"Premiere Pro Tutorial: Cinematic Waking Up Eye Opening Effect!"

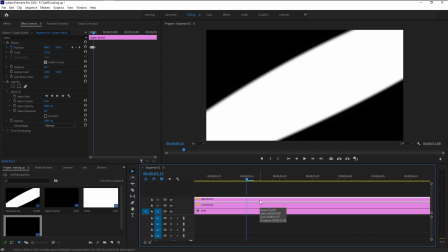489s
Now select the upper eyelid layer, zoom in a little,
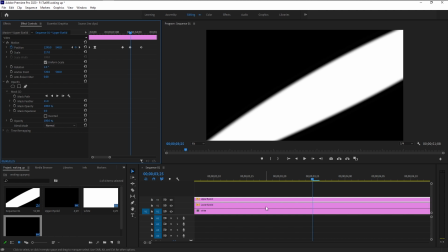494s
take the time indicator to the second keyframe, select the lower eyelid layer, zoom it,
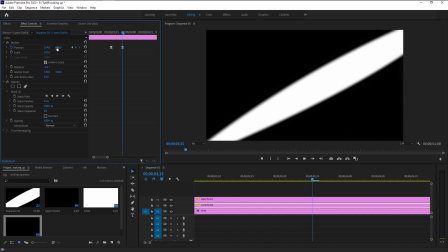501s
bring the upper eyelid as close as possible, just like that.
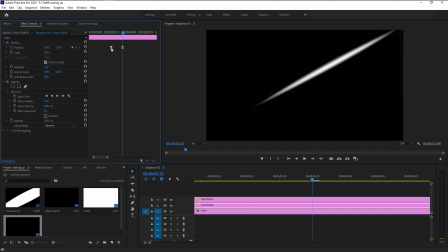506s
Yeah, that looks perfect. As you can see, our first keyframe is in bezier.
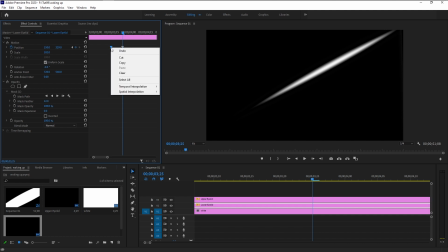511s
Let's change it to linear. Right click over here, go to temporal and select the linear.
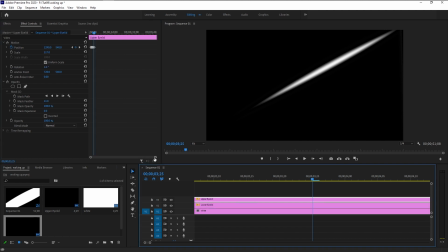517s
Now that looks good. Now again select the upper eyelid layer, zoom in over the control panel, take the time indicator to the last keyframe,
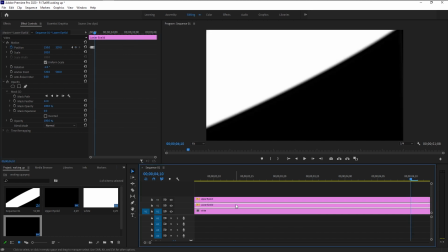524s
select the lower eyelid layer, zoom in a little. Now bring the lower eyelid out of our view, just like that.
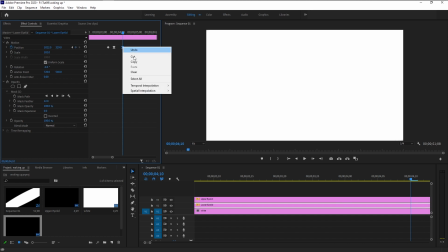534s
We will change this keyframe to linear. Right click over here, go to temporal interpolation and change it to linear.
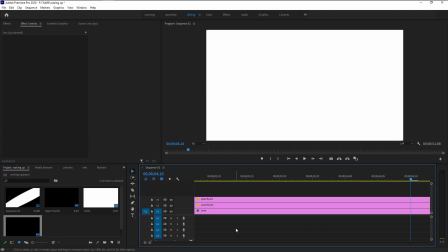540s
Now let's play it and see how it looks.
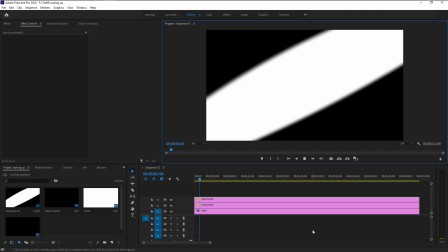That looks amazing. As you can see, we have a little eye twitch over here and full blink.
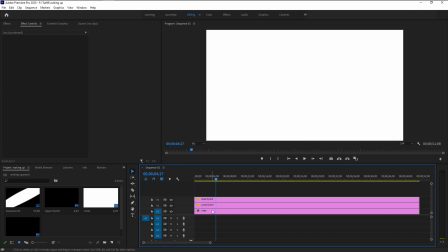556s
That looks super natural and it's amazing. Now if you think we are probably at the end of our tutorial, we are not. We are definitely not at the end of our tutorial. We need to make a lot of things to make it look more dynamic. For that, we will delete our white layer.
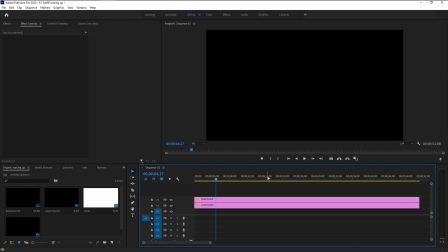570s
Since you want this waking up effect to happen someone before you or someone waking you up like that, for that I have this little stock video.
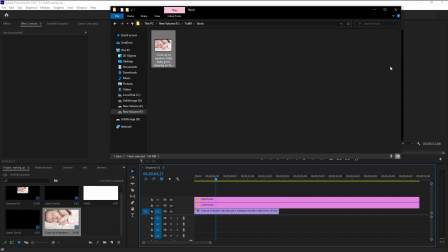577s
I will bring it to the first layer. Now zoom in a little.
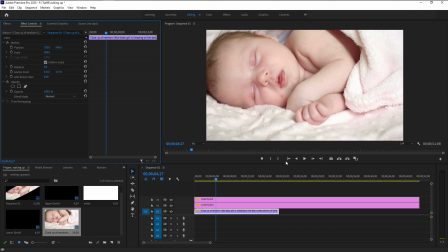584s
Here I have this beautiful baby sleeping. We want this person to woke up next to this beautiful baby. It will be a little heartwarming. So let's play it and see how it looks.
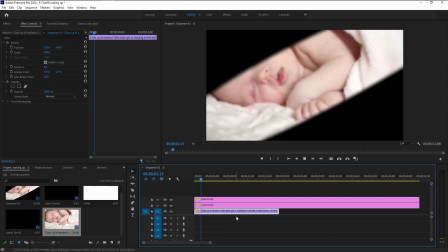That looks great, but we need to add something. As you can see, both our upper and lower eyelid are half open, and we don't need that. We need little fade in transition from black to this eyelid, so you can know he's coming to conscious after being asleep.
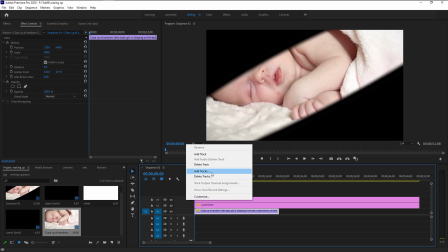612s
What you have to do, right click over here, click add tracks, and I will add two more tracks.
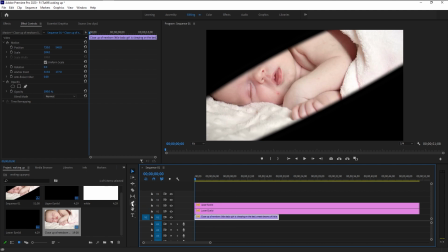617s
Click OK. We will create a new black mat. Go to this new item icon on the project panel and select the color mat.
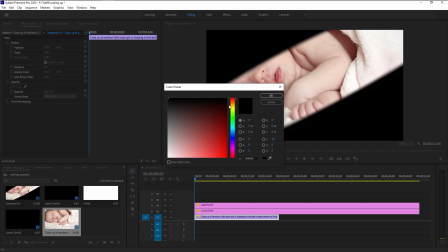624s
Click OK. We will choose complete black. Click OK. I will name it as black.
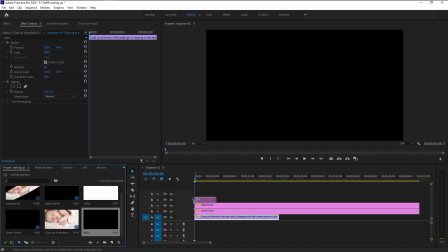631s
Now bring the black layer on top of all layers, extend it, select the top black layer. In the effects control panel under opacity, keyframe the opacity, make sure your time indicator at the beginning, zoom in a little.
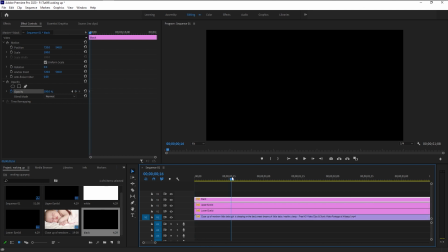647s
Since our eyelid animation starts at 1 second 15th frame, we will take the time indicator to 1 second 15th frame and bring the opacity to 90%.
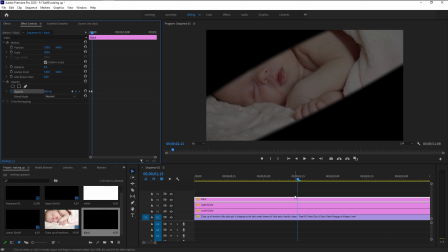656s
There. Why 90%? Because he's half conscious. Once he completely opens his eyes, he will be fully conscious. In that way, it can be a little more creative. This is one of the few important things that you need to do, absolutely necessary, because it makes the scene more realistic.
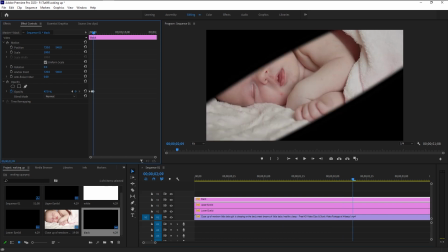671s
Take the time indicator. Now bring it a little to the right. Now bring the opacity down below around 48. Yeah, that looks good. Now take the time indicator where he completely blinks and opens his eyes.
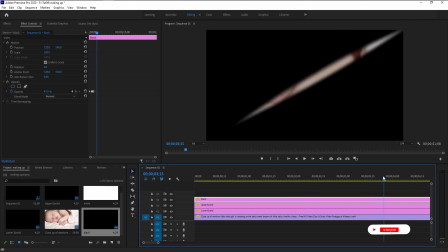683s
Drag it over here. There. This time looks perfectly good.
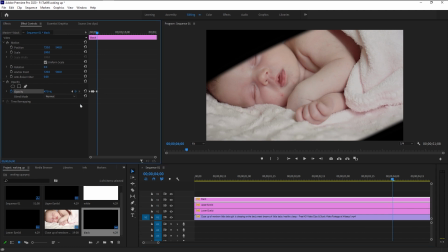688s
Now click on the add keyframe one more time. Now bring the time indicator a little to the right.
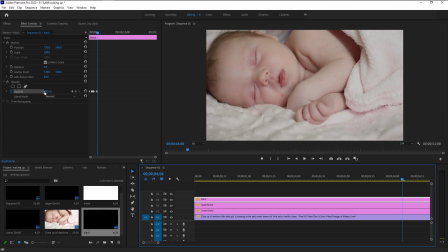693s
Yeah, he completely woke up. Now change the opacity, 0. There.
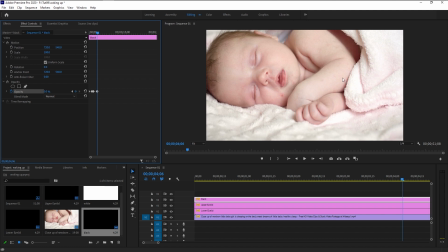698s
Once he completely opened his eyes, he can see clearly. That's obvious, right? Let's play it and see how it looks. There, that looks amazing. Now we need to add a little blur effect.
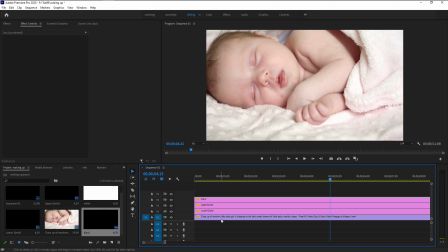713s
Because when we woke up, our eyes will be a little blurry and slowly it will transition to completely visible. Take this 3 layer and break it above 1 layer. Click on this new item icon and go to adjustment layer.
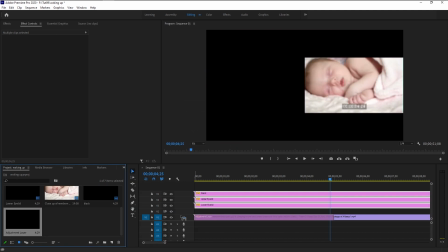727s
Click OK. Now bring the adjustment layer below. Just like that, extend it.
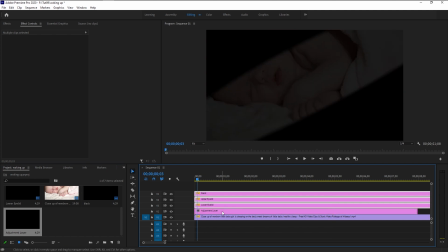735s
Now select the adjustment layer.